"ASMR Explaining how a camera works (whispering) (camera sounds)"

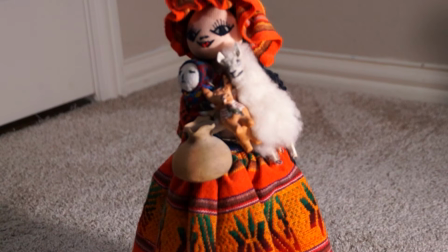(18:13)
unnatural color in the image. And this unnatural color is typically caused by lighting conditions. So, it's like
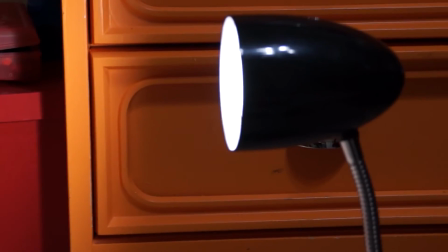(18:28)
the color to be audible. This orange desk. Light bouncing off the orange desk.
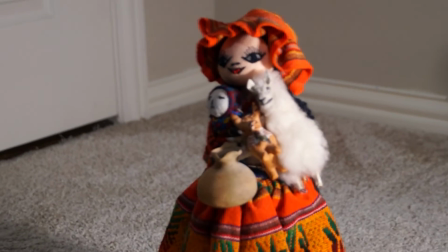(18:33)
Good. Okay. Light look orange.
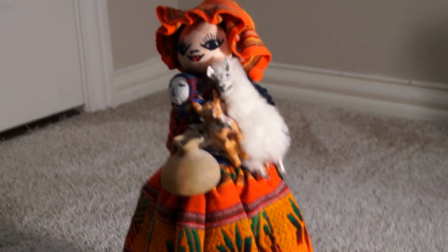(18:39)
So
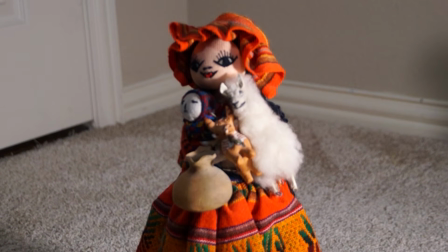(18:44)
there are
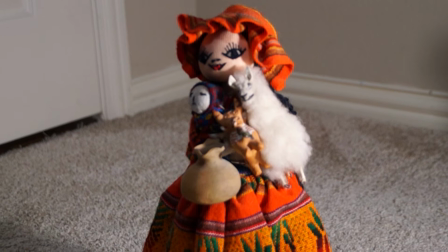(18:48)
two types of lights. Well, there's more than two types in general.
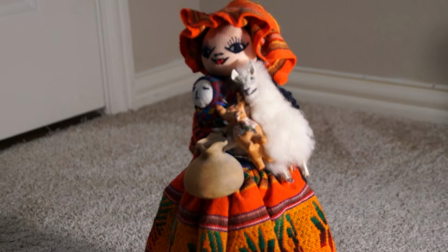(18:55)
That's tungsten and daylight. So tungsten is typically very warm.
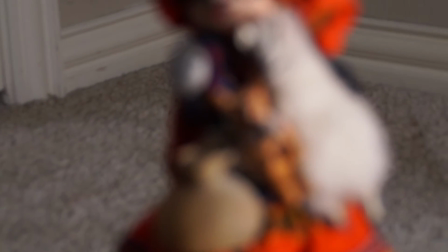(19:03)
Very warm light.
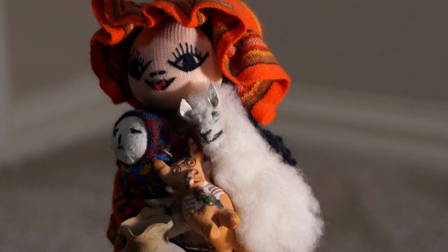(19:08)
Typically orange, and it's more common in indoor settings.
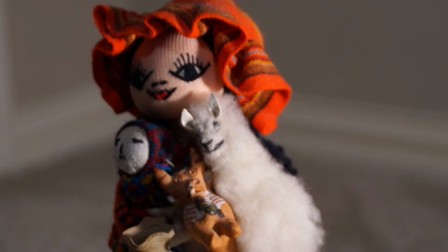(19:16)
So it's a 32K. K stands for Kelvin. That's what tungsten is. So
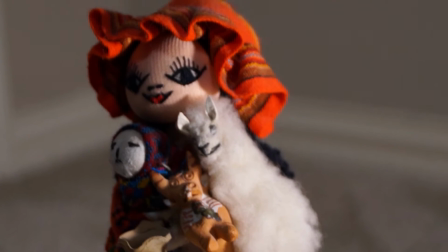(19:32)
tungsten is indoor. I believe that this little lamp I have over here, it's pretty tungsten.
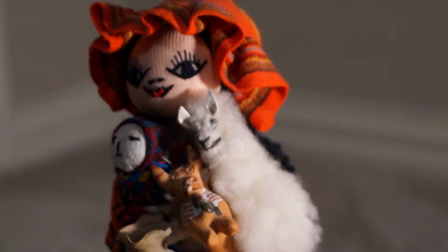(19:38)
It's kind of yellowish.
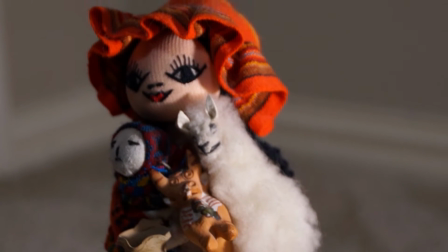(19:40)
So, and then opposite of that is daylight.
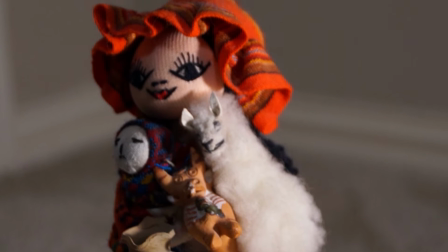(19:47)
So daylight is typically blue, very colorful color. It's outdoor for outdoor settings. It's a 5500.
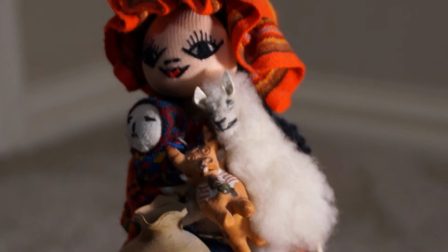(20:01)
It's, I don't really have that here. Daylight, unfortunately.
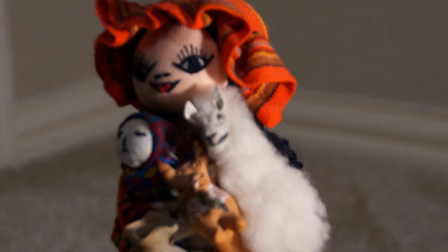(20:09)
It's white balancing will tell you what temperature
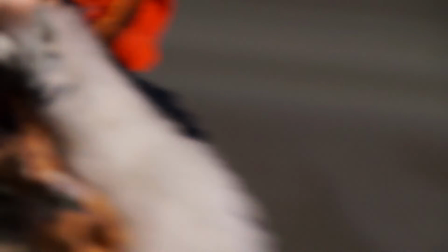(20:15)
is what this appears.
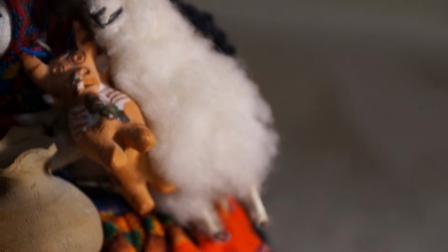(20:23)
If it appears orange, or if it appears blue, then the white balancing is off, right?
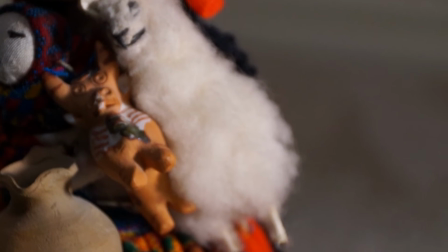(20:32)
But color temperature can also be used to affect mood and tone.
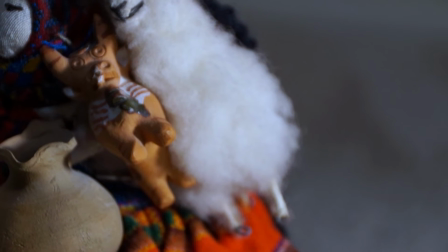(20:41)
Color temperature is kind of blue, then it may be very cold.
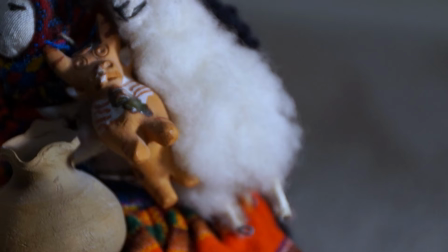(20:48)
Temperature is might be cold, it might be in moonlight, something like that.
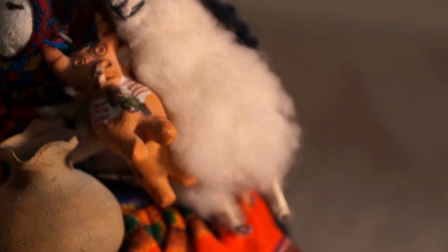(20:53)
If it's very warm, it could be candlelight or fire embers or that kind of things.
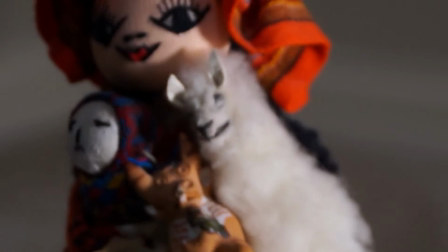(20:59)
You can use color temperatures
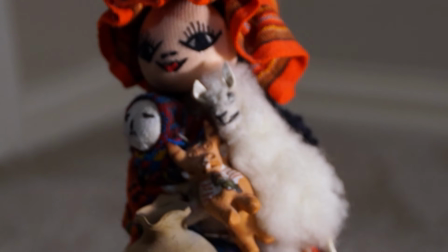(21:04)
to do certain things. Okay. Next.
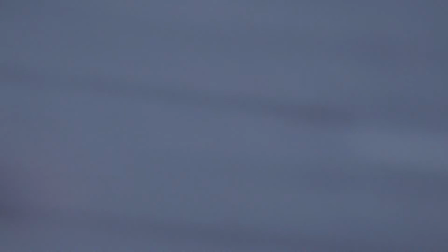(21:12)
Up next. Here. One way that people white balance.
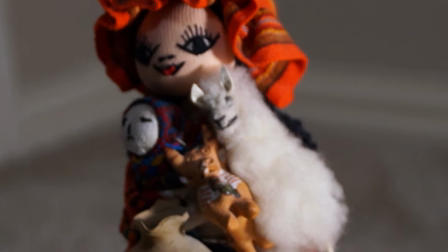(21:17)
Actually, one way that people white balance.
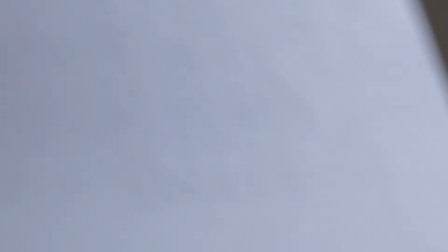(21:21)
There's hold up a white piece of paper in front of the camera,
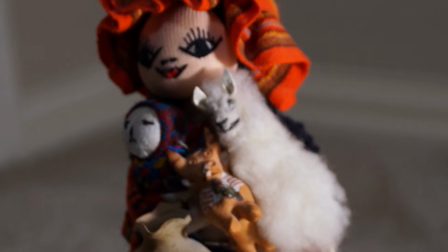(21:27)
and then press the white balance button, and it will say what you're looking at. Tells the camera that what you're looking at right now is white. So it'll just. Okay, now we're moving.
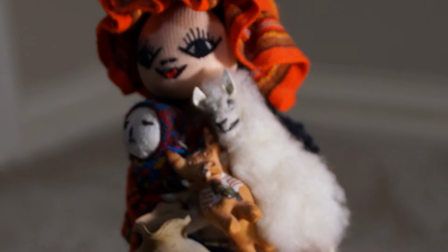(21:40)
So next we're going to talk about file compression. This isn't as much as to it's fun.
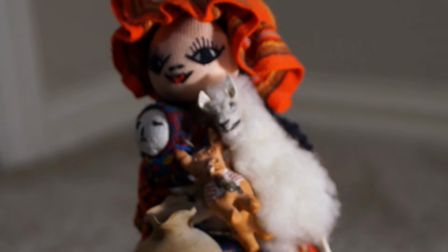(21:49)
So we're going to talk about lossy versus lossless.
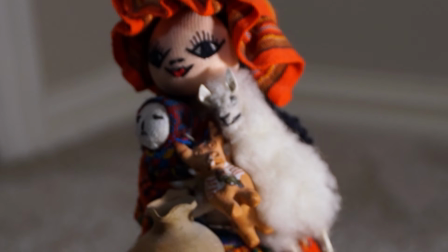(21:57)
So lossy file compression. It creates a smaller file that loses some information and has lower quality.
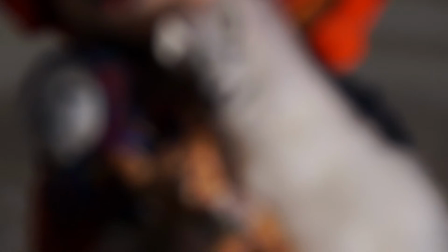(22:09)
So if you don't have a lot of space, you don't have a lot of storage space, you might want to use lossy compression because it'll create a smaller file.